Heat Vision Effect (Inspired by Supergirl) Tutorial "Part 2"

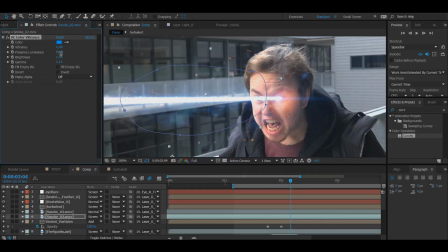[8:13]
And now maybe it's a bit too blue, so I'm gonna change the values here a bit of the brightness and gamma, and yeah, basically I changed the values here of everything just to make it a bit more visible. And there, I think we have it. I like the look of that. So I'm gonna copy paste it to my other shirt. And now I'm changing this to screen as well.
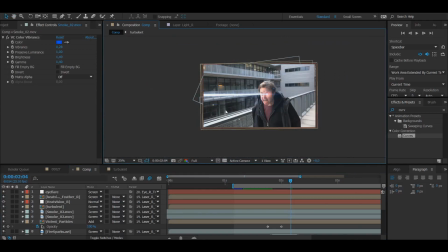[8:32]
And now we have a bit more of a bluish tint to the otherwise very gray and white smoke.
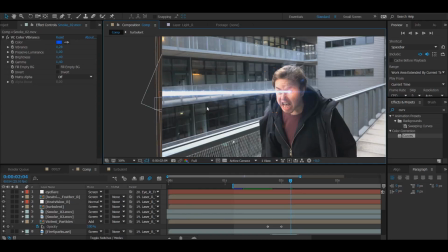[8:39]
And I feel like that works just a bit better.
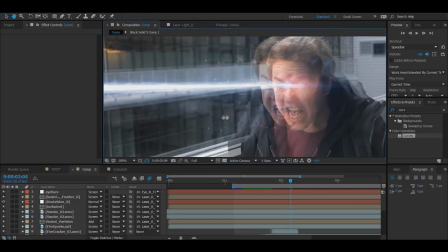[8:42]
And now, after having added in all of the stock footage element to make everything look a bit more lively,
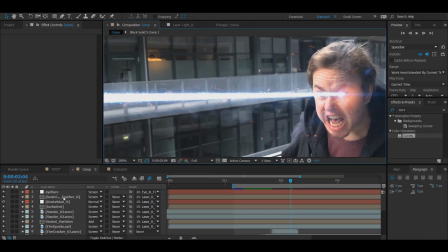[8:48]
we get to one of the more final parts of actually doing the effect, and that is adding in some color.
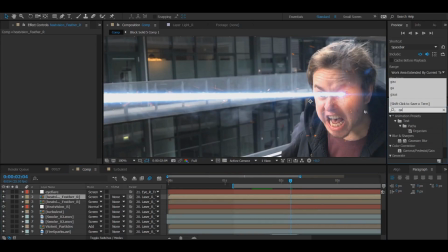[8:55]
For starters, I want to duplicate my feather here. I'm gonna add in some Gaussian blur, if that's how you pronounce it.
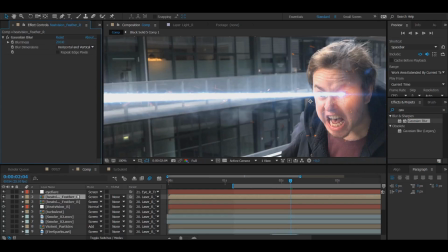[9:01]
Change it from 0 to 200, and then I'm gonna press T to open up opacity. Change it from 100 to 80. To make it just a bit less visible.
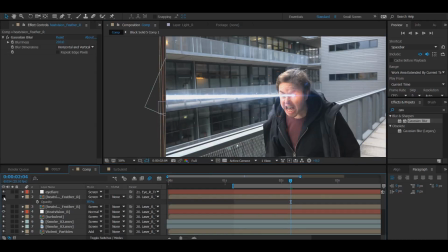[9:10]
And now suddenly we have an even bigger glow, because I felt like my heat vision just wasn't glowy enough. I'm gonna add in some curves to add some blue color to it, and it's going to be a slightly like subtle change.
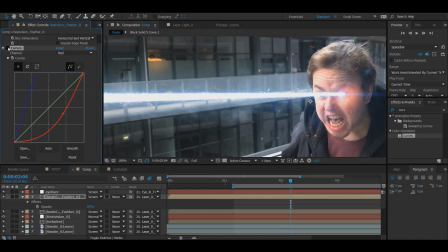[9:24]
Well, maybe something like this. It just feels like a bit more blue.
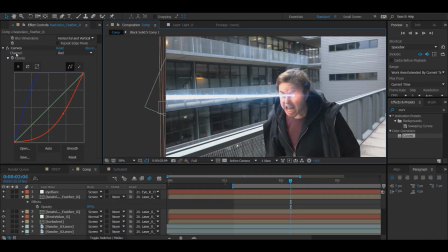[9:31]
I like that, so I'm gonna keep that.
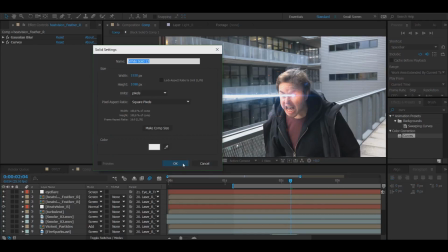[9:33]
And if that's done, I'm gonna create a new solid, because I'm about to make another lens flare, so I'm gonna add into optical flares
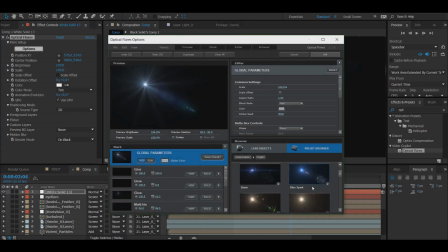[9:42]
options, and this time I want to create like a lot bigger optical flare,
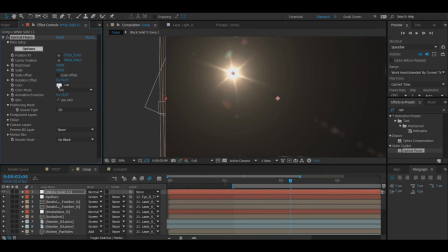[9:47]
because this is intended to be at the end of my heat vision
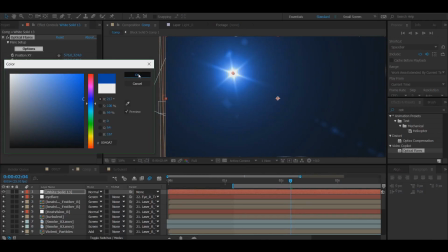[9:52]
to add in a lot more of a bluish color to the entire shot.
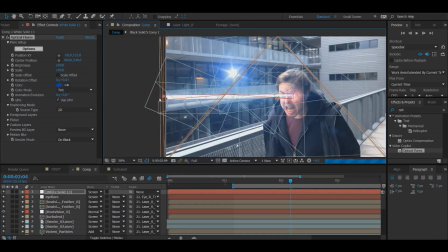[9:58]
Change from normal to green, and then boom, very, very blue. And I'm gonna just get it to it's here back at the end. Change it back a bit. Maybe change the brightness to 90 so it's not like overwhelmingly bright.
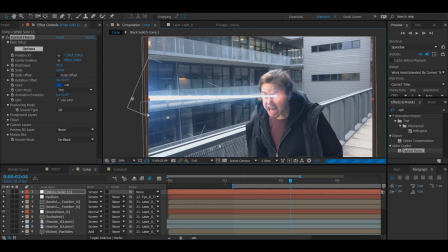[10:19]
And there you go. Now it looks like I'm shooting towards something.
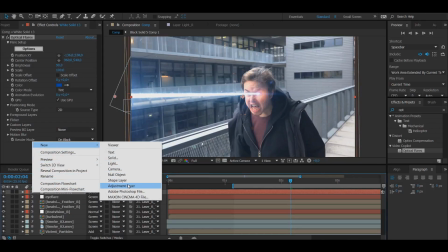[10:24]
After that's done, I'm gonna create a new adjustment layer this time.
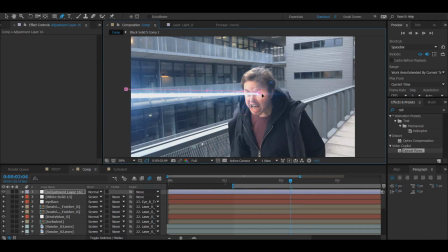[10:28]
I'm gonna create a mask using the pen tool or press G on the keyboard. Just around the heat vision. And then I'm going to feather it to 200. And I'm gonna write curves and I'm gonna add in some even more blue and more contrast to it. Make everything look blue.
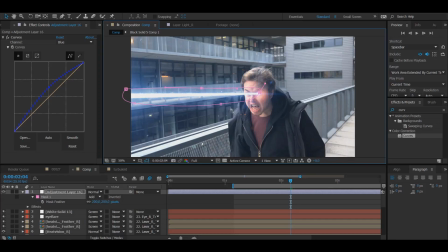[10:48]
I'm mainly doing this because I feel like the actual beam might have become a bit too white. Even in my original main shot, I felt like the heat vision beam was maybe a bit too white. And this is why I'm adding in all of these more bluer effects to make everything look a bit more Supergirly blue.
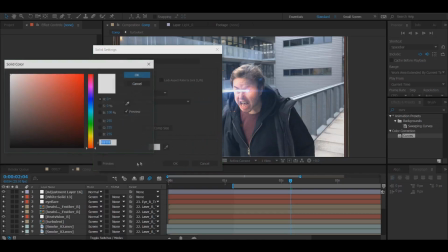[11:05]
So now I'm going to create a new solid. And this is going to be, again, a blue solid.
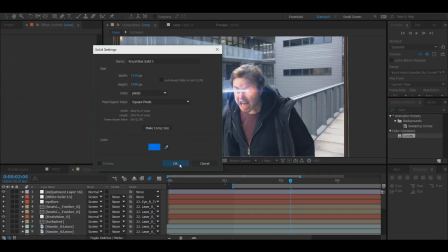[11:11]
Yeah, that can work.
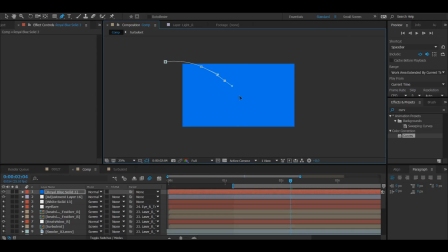[11:14]
And then I'm going to use the pen tool or press G on the keyboard to create a mask that's going to be somewhere around where I'm shooting my heat vision. And then I'm going to feather it a lot by 200, no 300 this time, like that.
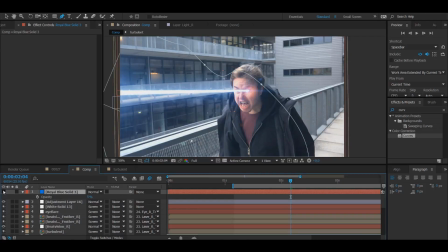[11:31]
And then T for opacity and change it from 100 to 5.
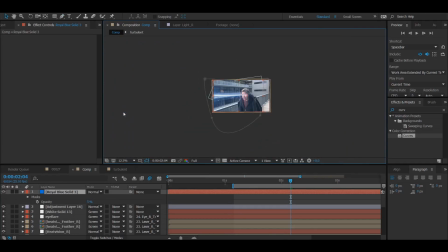[11:37]
And the purpose of this is just to create a bit more of a bluish tint to the shot around where my heat vision is.
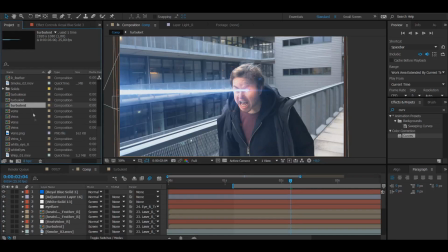[11:45]
And now I'm gonna add in some lens dirt. You see, whenever Supergirl shoots her heat vision, you always see a bunch of like lens dirt on the lens to signify like, oh, look how bright everything is.
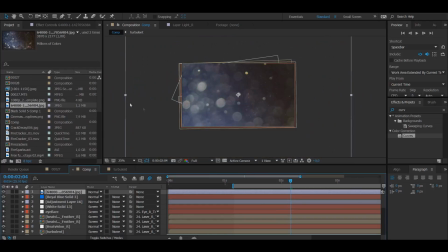[11:58]
And so I have a footage of like a lens dirt and like a almost like a bokeh effect element here that I found on Google. I literally searched for lens dirt and this is one of the images that popped up.
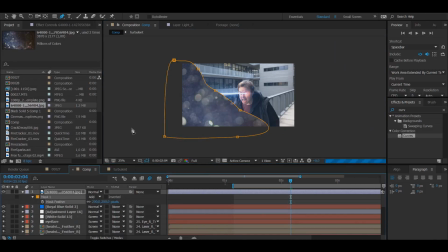[12:10]
So here I'm feathering it a lot, 200. And then I'm going to change this to 300 because I want even more feather.